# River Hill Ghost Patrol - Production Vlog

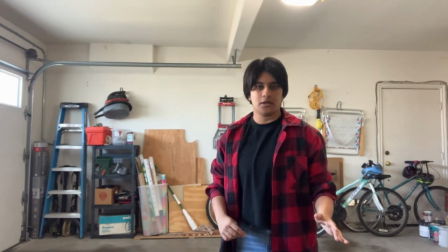0s
All right, here's the set for River Hill Ghost Patrol. This is just my garage,
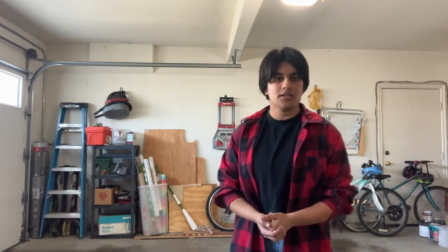5s
but I'm going to clean it up a little bit and start dressing it up to look a little more
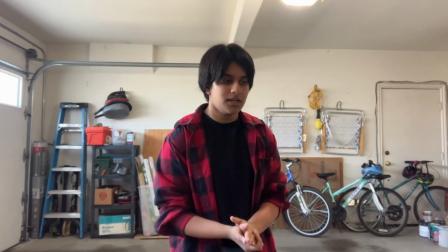10s
like we are summoning ghosts inside a haunted building instead of just sitting on the floor of my garage.
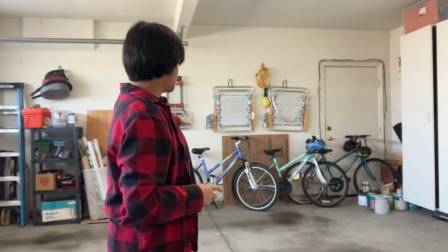16s
I'm realizing now that the set needs to be cleared out a little bit since the bikes, the chairs on the wall don't really match the vibe I'm going for.
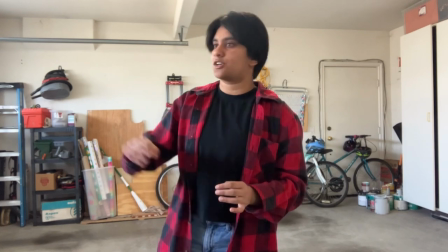25s
And also that I should maybe get something to cover these windows up here.
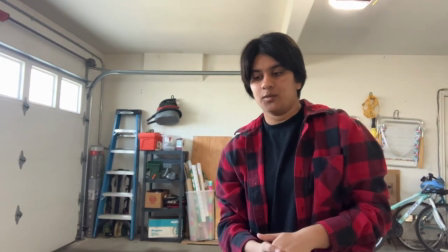30s
There's a lot of light coming in, a lot of light that is going to be pretty unhelpful since I'm supposed to be a night location and I want the scene to be dark.
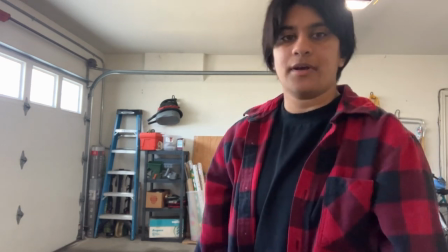38s
So I believe I'll grab some cardboard or paper bags from inside and start playing on the set.
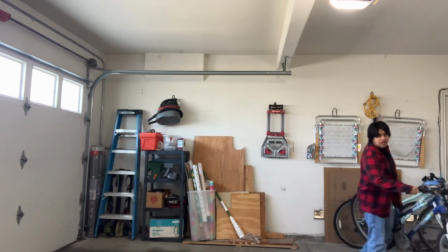47s
Good bye bicycle.
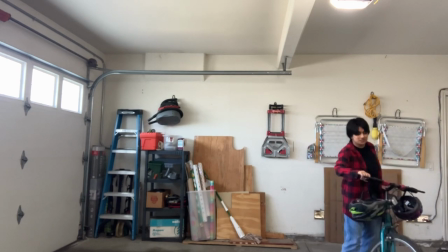52s
It's a little hard to tell but I'm actually just moving the bikes to a different corner of the room, which
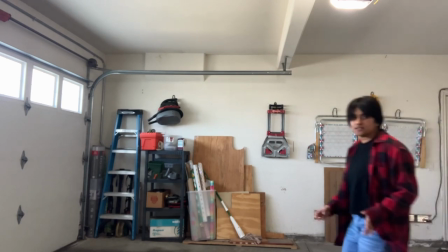60s
might come back to haunt me later, no pun intended,
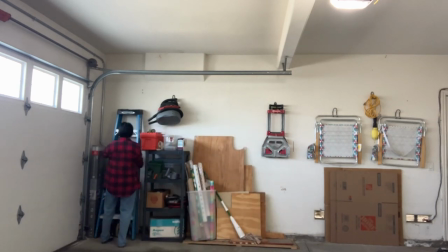64s
but it's a lot easier than taking them outside or into another part of the house.
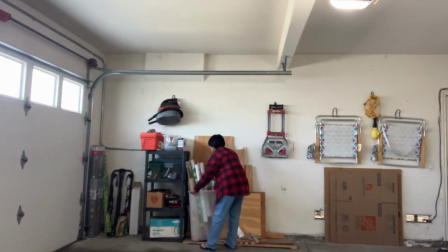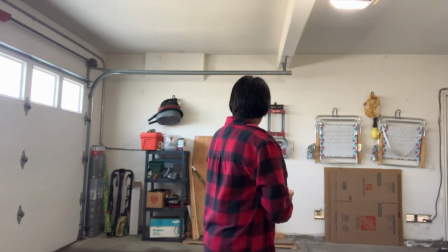78s
and we are almost ready as long as I find a way to darken up the set so let's get to that
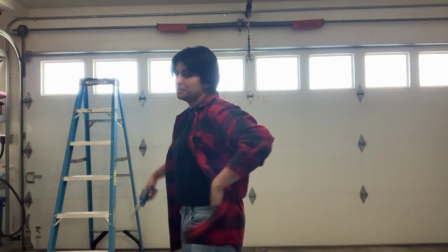85s
this lighting thing is turning out to be a little more of a hiccup than initially thought which is why I have that lab that I moved earlier and all that cardboard and
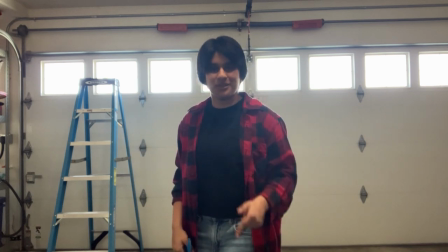93s
also two rolls of duct tape so that's our time optimist too I really should have done this last night come think of the lighting's kind of nice it's really not what I need right now
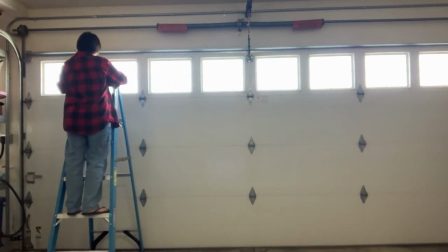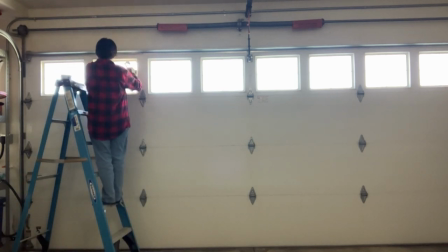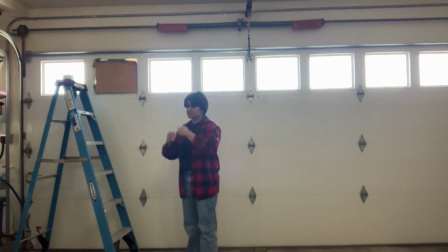118s
So here's the first blocked off window, I think that's a pretty good job. Now we just need a lot more cardboard and a lot more duct tape.
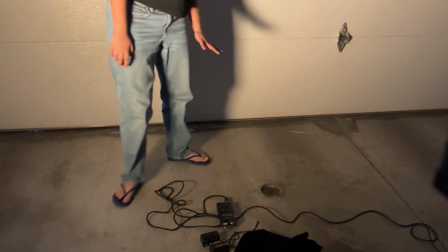126s
Alright so we're gearing up to actually start filming but before we do that, let's assemble the second of the GBM lights.
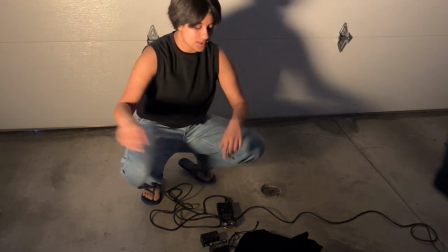133s
Because it turns out the candles and one light isn't quite enough, so I'm breaking up a second one.
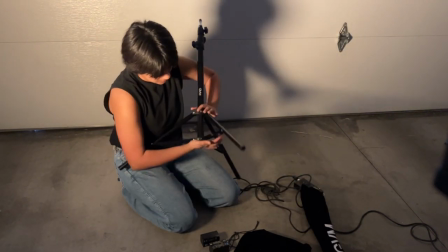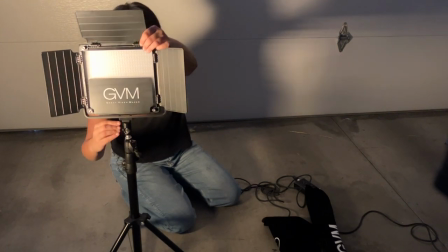147s
I thought I heard your words Tell me how do I feel So back to some lighting design I know
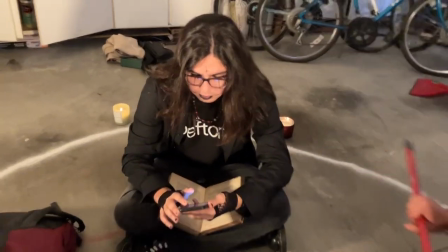155s
it's hard to see here But Phoenix is wearing all black today So because of that
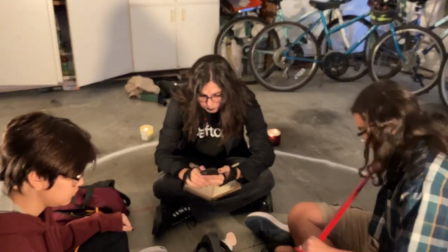161s
While a key and a fill Are usually pretty far away from each other For dramatic purposes And this is the most dramatic part of
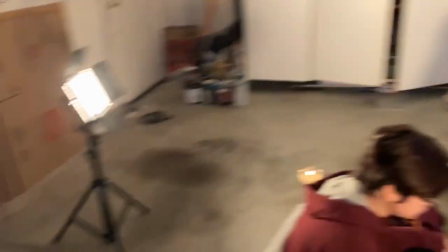167s
the scene I still have to have a key right here on him A little indirect of course Otherwise that wouldn't look as good
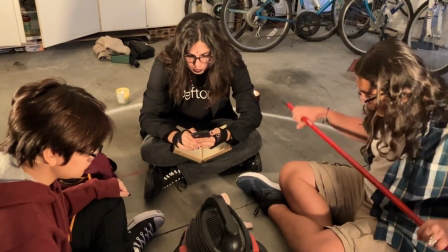174s
and the fill points almost right at him in order for us to actually see his face.
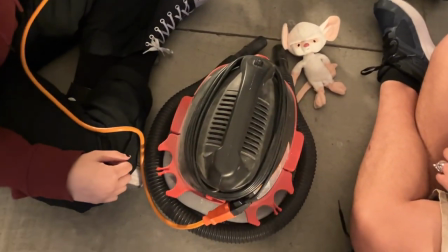180s
All right, just a quick bit on the sound design here. This is a shop vac. It's supposed to be sort of a ghost hunting machine thing, but no, it's just a shop vac.
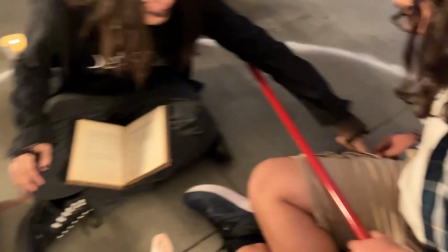189s
The sound effects used for it are just...
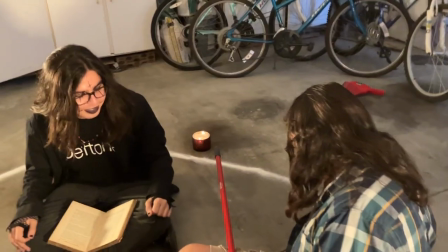194s
Microwave! Woo! It's just sound effects of a microwave. This might be changed in post, but for production, it works.